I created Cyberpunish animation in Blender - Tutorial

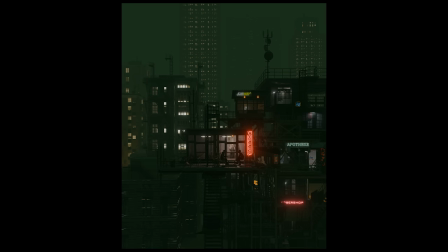12:36 This is the final result I get straight from the blender and this is after post-processing.
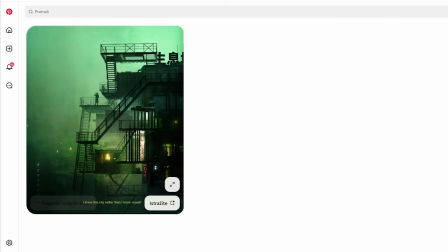12:41 It looks like it requires a lot of work in post-processing to get closer to the reference image, but in fact we can do a lot with just one action. If we look at the reference image, we see a lot of fog in the background, quite bright and vibrant colors.
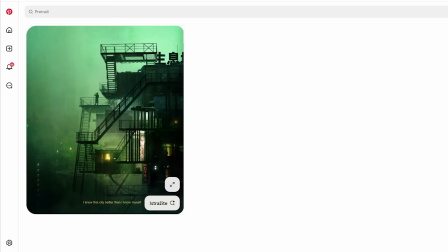12:56 The fog is placed right behind the main structure to create a strong contrast and separate the main part from the background.
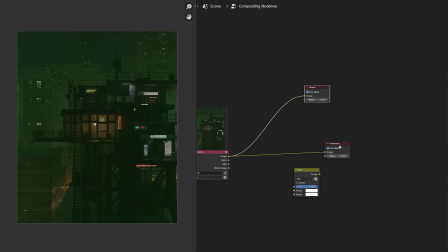13:03 We can create this effect quickly and easily with the Missed Path and for example with light green color behind the main structure.
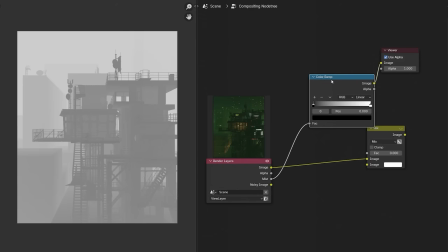13:15 With the mist pass, we control where we want and how intense the overlay will be.
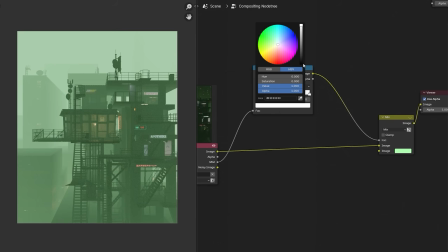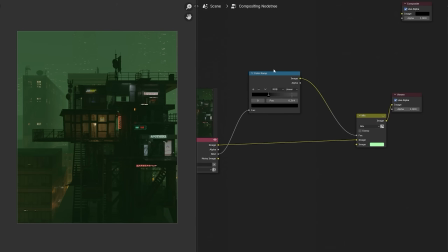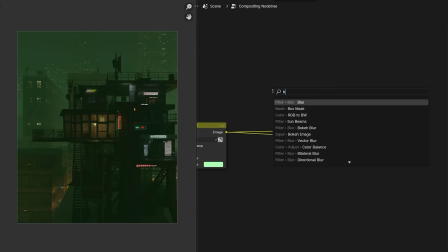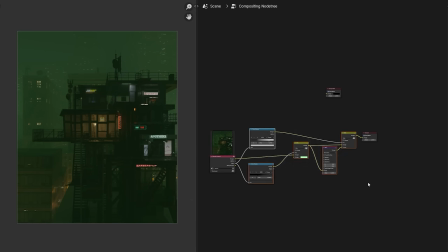13:56 That's the basic idea, but if instead of a flat green color we use a high quality fog overlay,
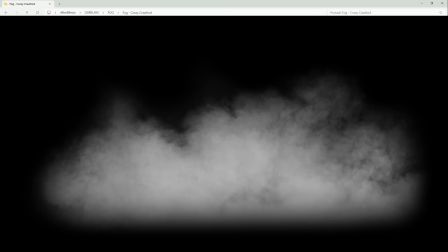14:02 we get much more realistic and detailed look much closer to the reference image.
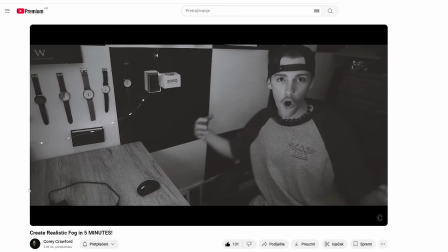14:07 I downloaded this fog overlay for free in the description of this video, the link to that video is below.
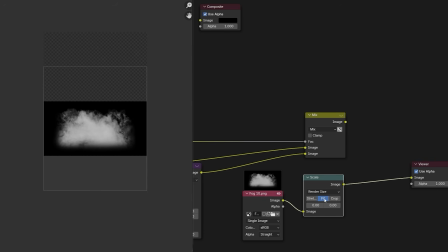14:14 It is necessary to create more layers and play with more overlays for a better result, but the difference before and after is very big.
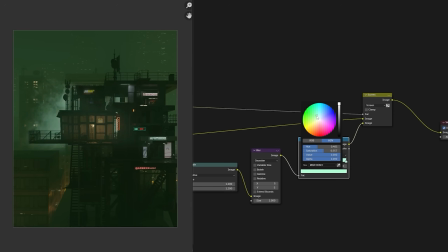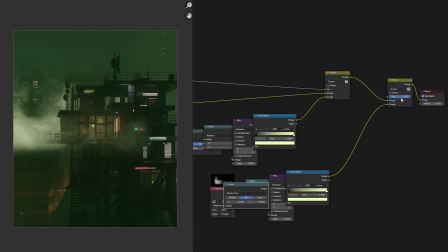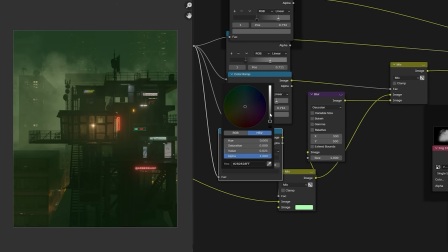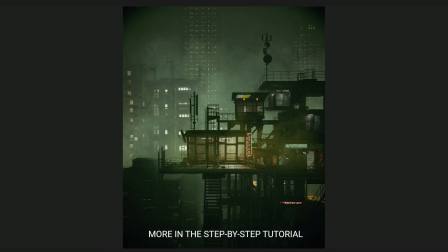15:12 I added other things such as color correction and some minor effects in After Effects, but they can be easily done in leather as well.
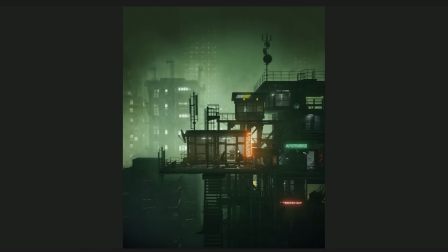15:23 For example, to highlight the neon signs,
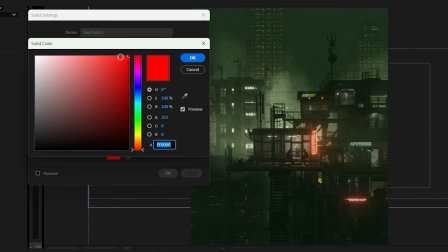15:26 I added a simple solid plane with a color similar to the neon sign, which I cut out in places where there is no neon sign.
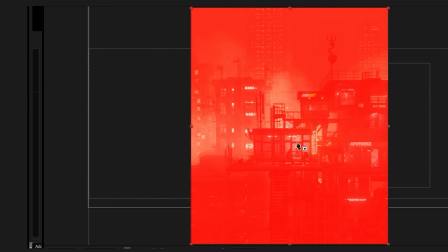15:33 Set the screen blending mode and added a feather.
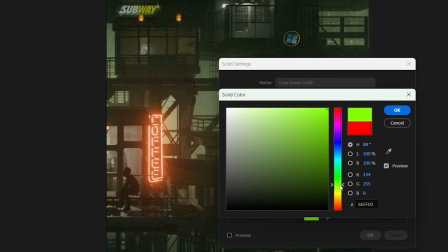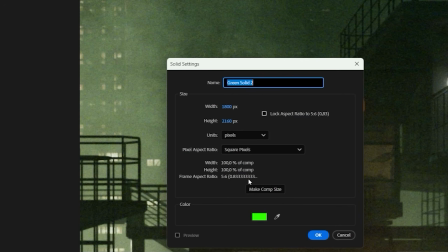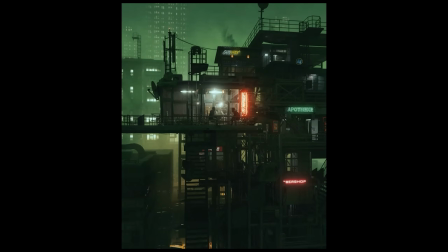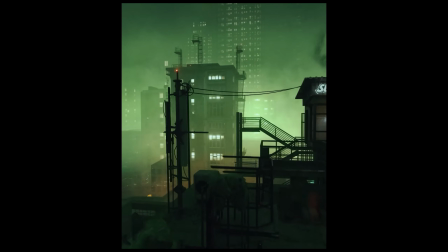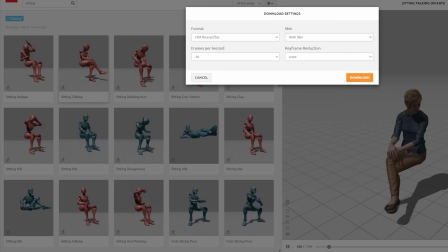16:20 That's it for this video.
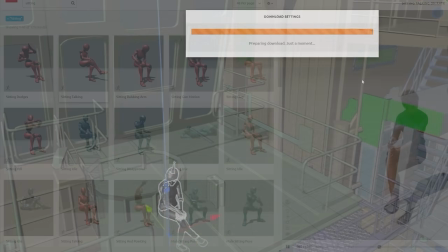16:22 If you are interested in other effects and the whole 4 hour modeling process, look for it on Patreon, SuperHive or the Gumroad link in the description.